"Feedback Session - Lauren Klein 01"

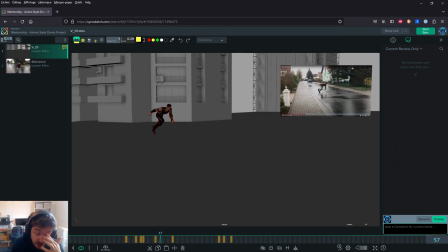(8:15)
Also very important, you can have the character kind of like cut off screen, body parts cut off screen for a couple frames, but don't have him go off screen completely,
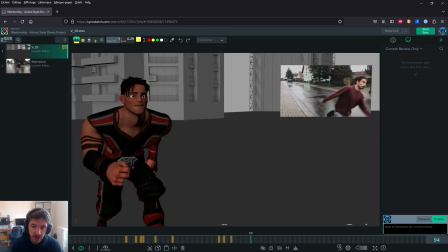(8:28)
especially for so long. We want to keep seeing him until it does that big jump.
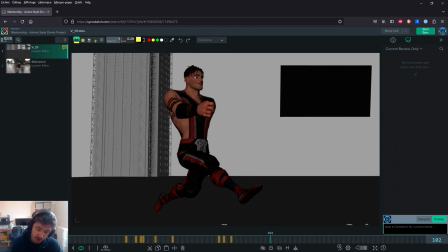(8:35)
Also, I know you haven't done that jump and punch kind of thing yet.
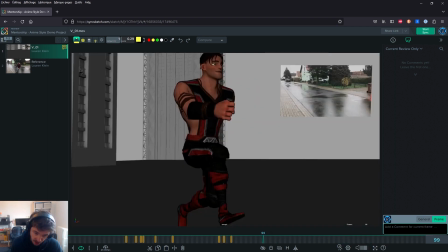(8:42)
Well, especially the jump. But we want to have more feet.
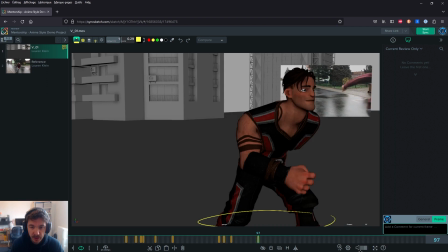(8:47)
We want to see more of this. I mean, not necessarily the whole time, but it will look like if you just show, because this is not as if you, let me rephrase. Sorry, I'm trying to put my thoughts.
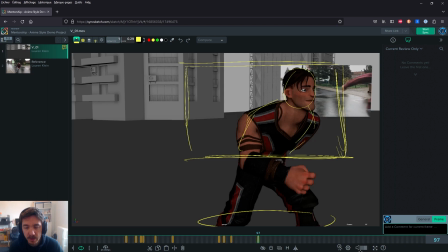(9:05)
Either you frame it so you only see the top, and it's like I think we call that an American angle or whatever. Or you go and you show the whole body where the guy is.
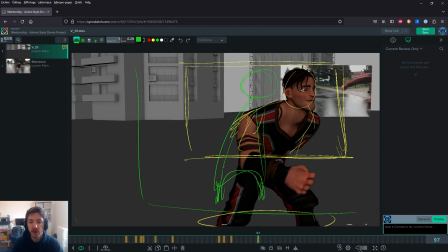(9:19)
You see the feet, because if you cut at the knee, it looks like you're just avoiding to show contacts. It looks like you're like, I don't want to be dealing with the feet, so I'm just gonna cut them so we don't see them.
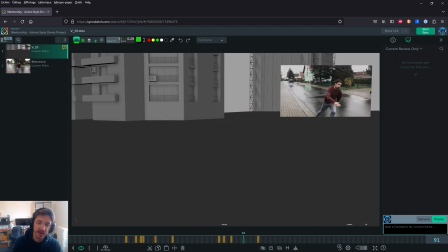(9:33)
So I'm sure you didn't do that for that, but that's what it would look like.
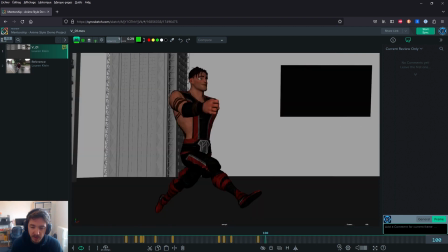(9:38)
Especially for a movement that is so complex with the legs, we need to see it basically.
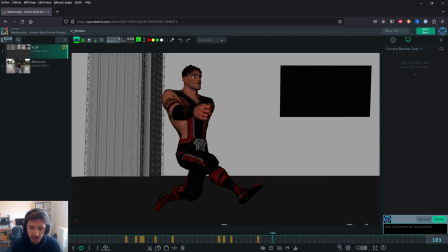(9:43)
And we need to have a sense of where the ground is.
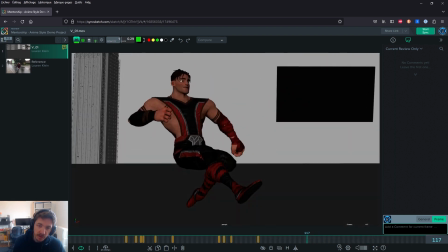(9:48)
Now, let's go back to that camera move, or camera focal change.
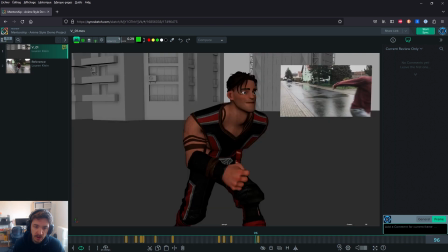(9:53)
I think this is going to look very odd. It does look a bit odd how everything just kind of like
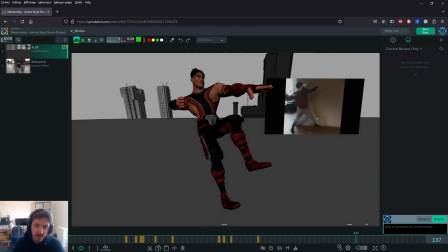(10:04)
becomes small except him and distorted.
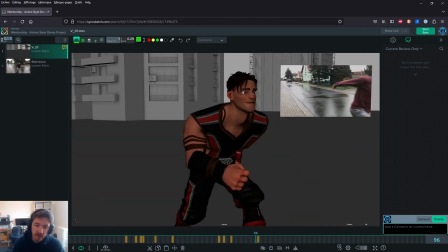(10:09)
It's just it just looks a little bit odd. So I would keep the normal camera. You can pan down. You can how do you say?
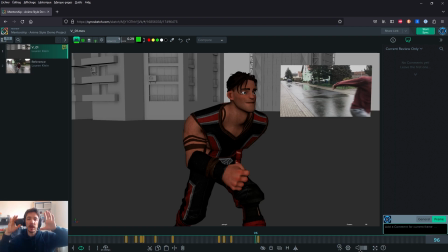(10:20)
You can, you know, if it's a cameraman, you can go backwards and then film the action to have a better angle at it a little bit.
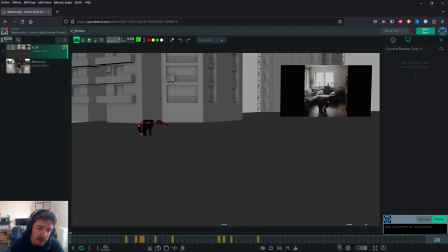(10:29)
You have to think this is going to be a cameraman, right?
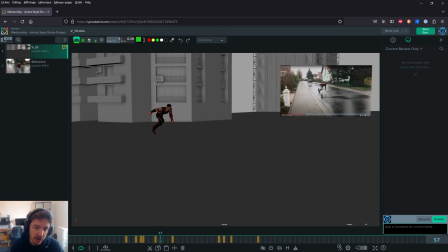(10:33)
It's a camera person um, because it's not a still camera.
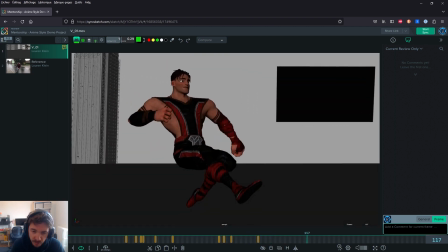(10:40)
The camera moves. So if the camera moves, imagine what it would do if someone was operating it.
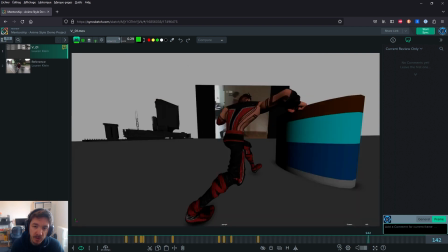(10:48)
So you would not change the focal. And if you want to do it to have that angle, do it at the very last minute, I guess.
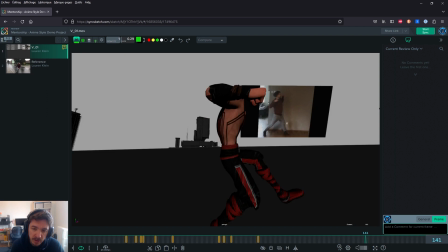(10:55)
Like here. Transition from here, maybe here.
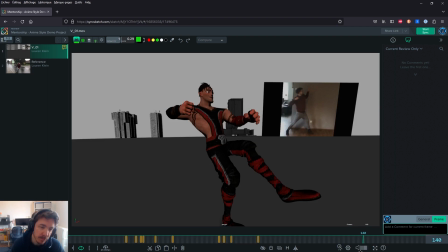(11:00)
So here you still have your, I don't know the numbers and focals. I'm not good with this, but I think I would assume that would be 35, I guess, before.
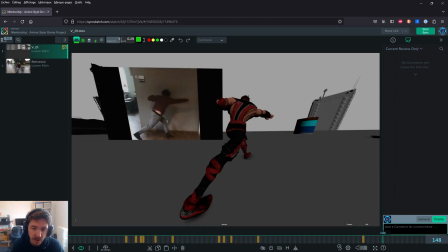(11:09)
I guess. And then you go somewhere like 10 or 15 here, I don't know.
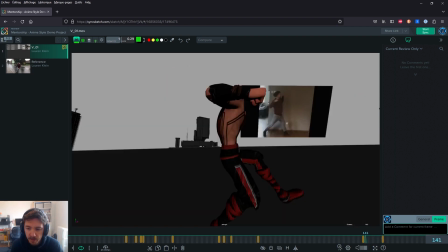(11:14)
But anyway, you would have 35 until here,
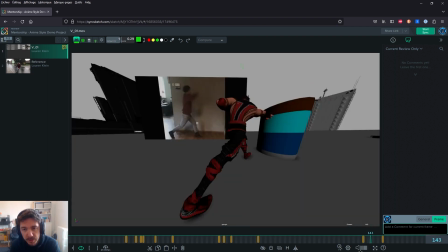(11:19)
and then transition over 3 frames to 15 or 10, I don't know.
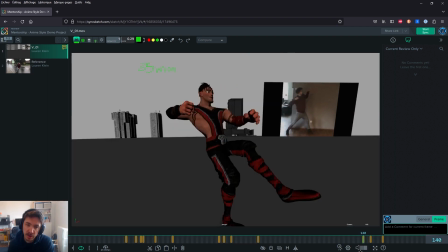(11:26)
So basically 2 or 3 frames of transition, whoosh, it would whoosh, and then it would be fine.
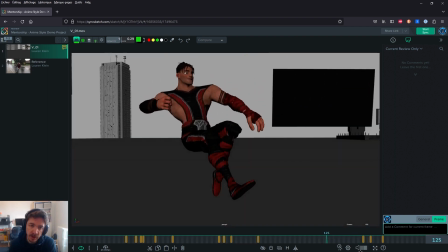(11:33)
Because right now everything falling like scaling down like this looks odd.
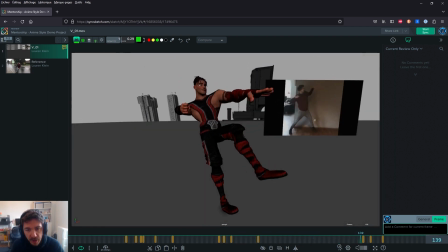(11:39)
And then you will be able to focus on his jump in the same camera without having to deal with focal changes.
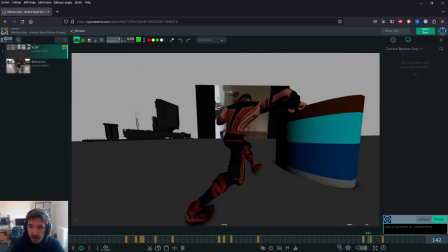(11:49)
So that's what I would do. Then here again, I like this pose.
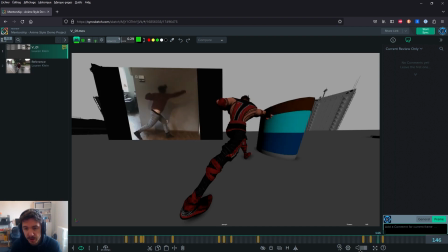(11:54)
I like the energy. Remember, we left this guy running for his life.
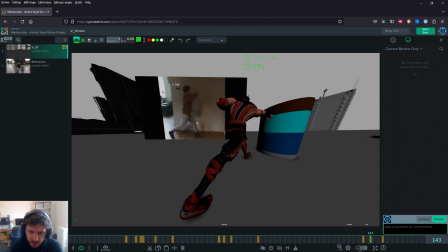(12:04)
Well, running at least. What he could be doing is being a. I know we're not doing it now, but be in a ready fighting pose, and then he gets punched his belly. Whoa.
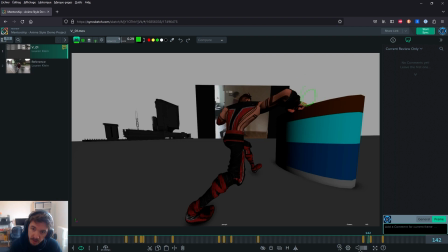(12:25)
But yeah, we want him to be kind of like, whoops, that's going to be too big. In a fighting pose, right? This is like fighting in the 1900. This is my reference.
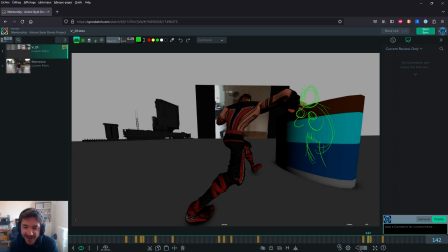(12:40)
Look at this. But yeah, you'll find a nice pose, and then he gets punched into oblivion.
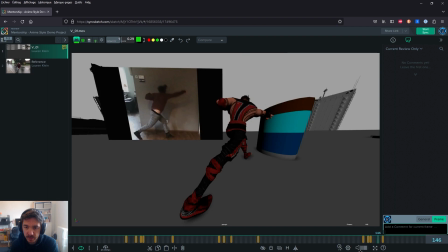(12:50)
Also, well, you'll get to that later, but once he gets punched, get him out as soon as possible. We'll see that later. So this is for my general notes.
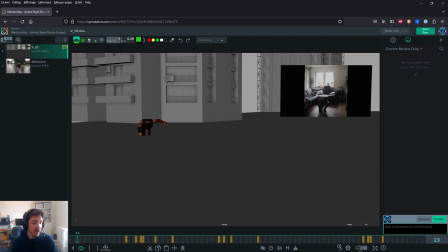(13:01)
My general notes being like, we always need to think about why we do stuff in animation. And as an audience, I want to understand what the character is doing and why he's doing it, because if not, it's hard for me to connect.
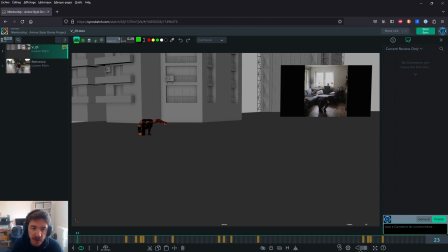(13:18)
And we always want connection between the audience and your shot, whoever the audience is. It can be a specialist audience or just your parents or whoever doesn't know animation. They should look at it and understand what's going on. Okay.
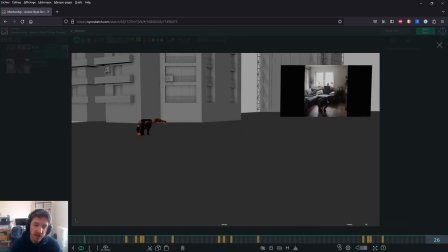(13:35)
Also, I would take out that camera move at the beginning because it doesn't make sense. Why is it moving?
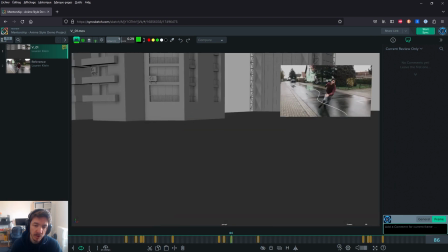(13:44)
So all the way until 86. Keep the camera, do a keep alive on the camera. So again, we're a cameraman, camera person, camera woman.
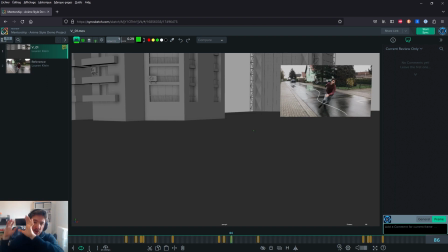(14:01)
I don't know if that exists. You're aiming at the guy. You're not trying to move around when the guy is not moving. And then when the guy starts running, then you can follow with the camera. And also remember, the camera always follows, never anticipates.
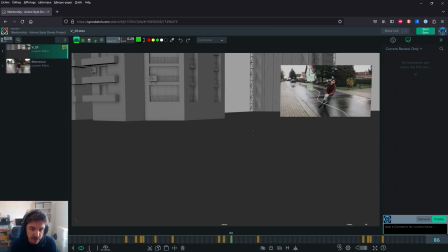(14:20)
So if the guy is running, so that's an example. If the guy is here, let's say that's a tree for reference,
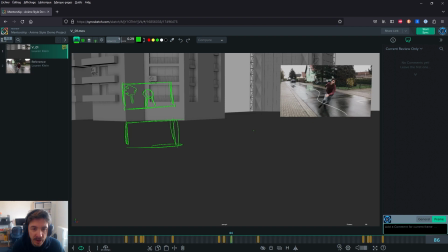(14:38)
and he starts running out this way, the camera will still be at the same, pretty much the same spot because it doesn't anticipate the movement.
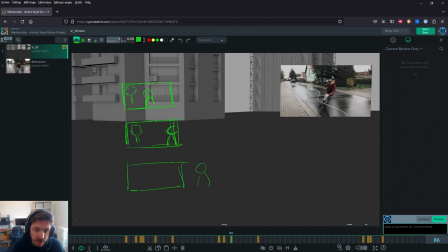(14:52)
And then when the guy is off screen, then the camera can start following him going this way. Let's put a little house here.
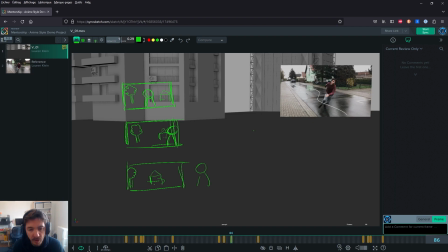(15:09)
then the camera can start following because it's trying to follow the movement. And then in the next picture, it will be back to the guy. The house will be here because it will catch up to the guy. But it's always the guy that is going to be directing the camera movement, not the opposite.
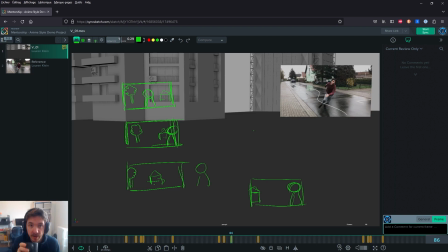(15:28)
So never anticipate with the camera. All right.
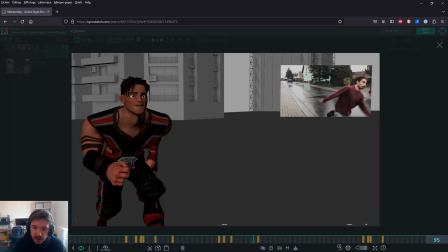(15:36)
Yeah. So I think that's it for the general
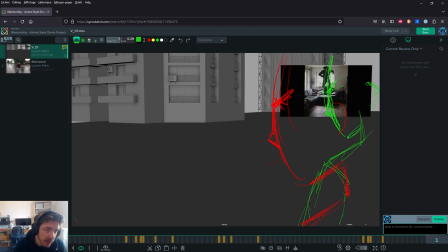(15:41)
notes. So what I'm gonna do? Can I duplicate this? Oh, I should have done it somewhere. I don't know if I can.
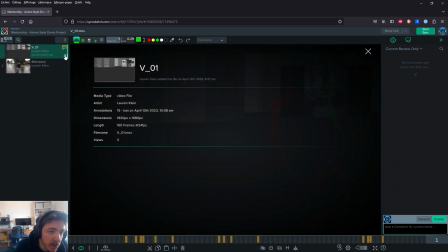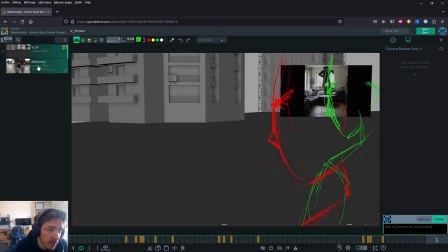(15:54)
I don't think I can. That's a shame because I wanted to do different notes without removing them. I don't think I can.
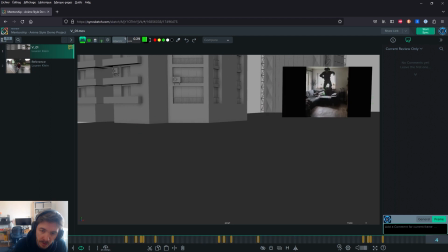(16:17)
Okay, that's okay. I'll just draw over. So let's see. Let's see what we can say about animation. So I know you haven't animated the face.
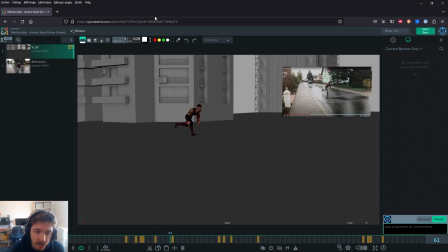(16:33)
What would be cool?